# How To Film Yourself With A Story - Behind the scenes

So in the beginning, I didn't film the opening shot for the whole sequence because I wasn't sure how I'm gonna do it. But now I've come up with an idea, and for that I'm gonna be using this C-stand,
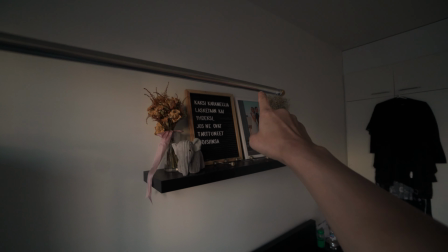and I'm gonna put my camera here on a top-down angle and maybe keyframe it to do this zoom down effect. But I'm not sure how well that is actually gonna work, but I will try and see how it will play out.
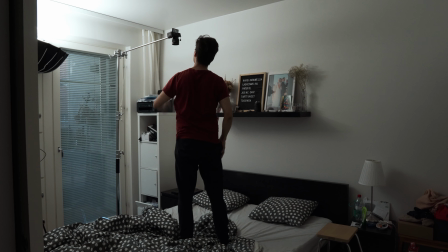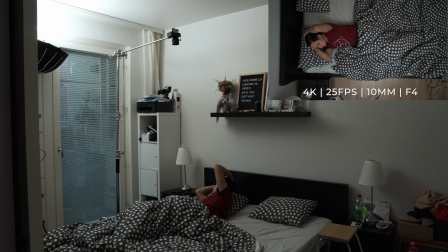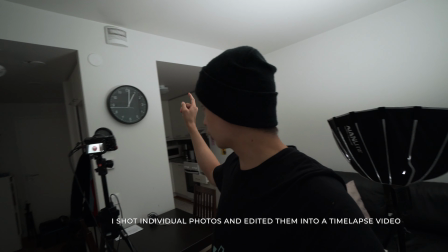next shot, I'm filming a time lapse of that clock to showcase the time pass in the story. And I actually closed the blinds on the windows because I wanted to avoid any changes in the lighting and exposure.
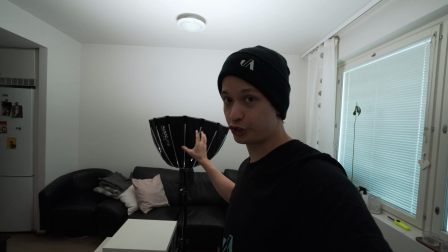So that's why I'm using the Landlight Forza 60B set at daylight temperature.
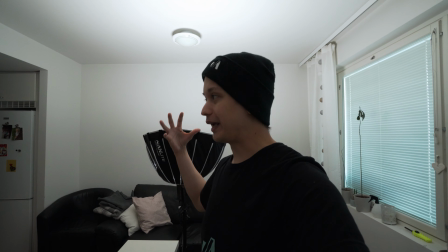And I'm pointing it towards the ceiling to make it bounce all over the room to give that ambient light and kind of like emulate a normal daylight that would be coming through the windows. So for the last part of this video, I'm gonna film myself at the computer editing a video, and I'm gonna try to have as many angles and as much variety as possible to keep the sequence interesting and to keep a lot of things happening so that people will be willing to watch the
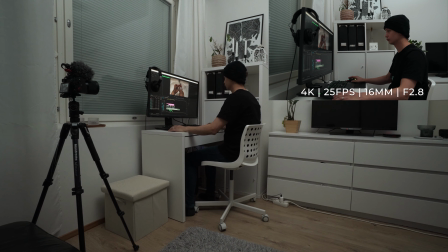whole sequence until the end, because there's a lot of different things happening.
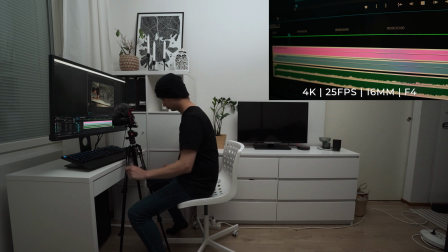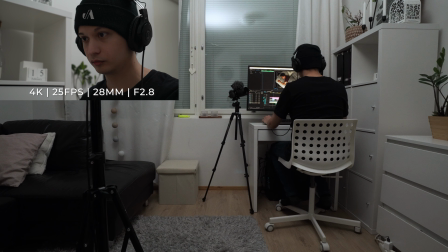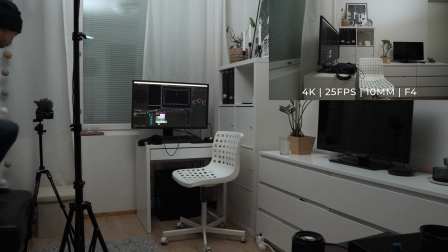So obviously, to tell a great story, you don't need all the fancy equipment. You can just use your tripod and film yourself by yourself. And when you're filming this kind of a sequence where you're using these short, hard cuts, sometimes, in my opinion, you can even tell a better story and you can tell a lot more when you're keeping things simple. Because when you're using these short hard cuts, it means that you can add a lot more clips into your sequence and there's a lot more going on. And you can focus on the storytelling instead of trying to focus on all these fancy transitions. So here's the final sequence one more time.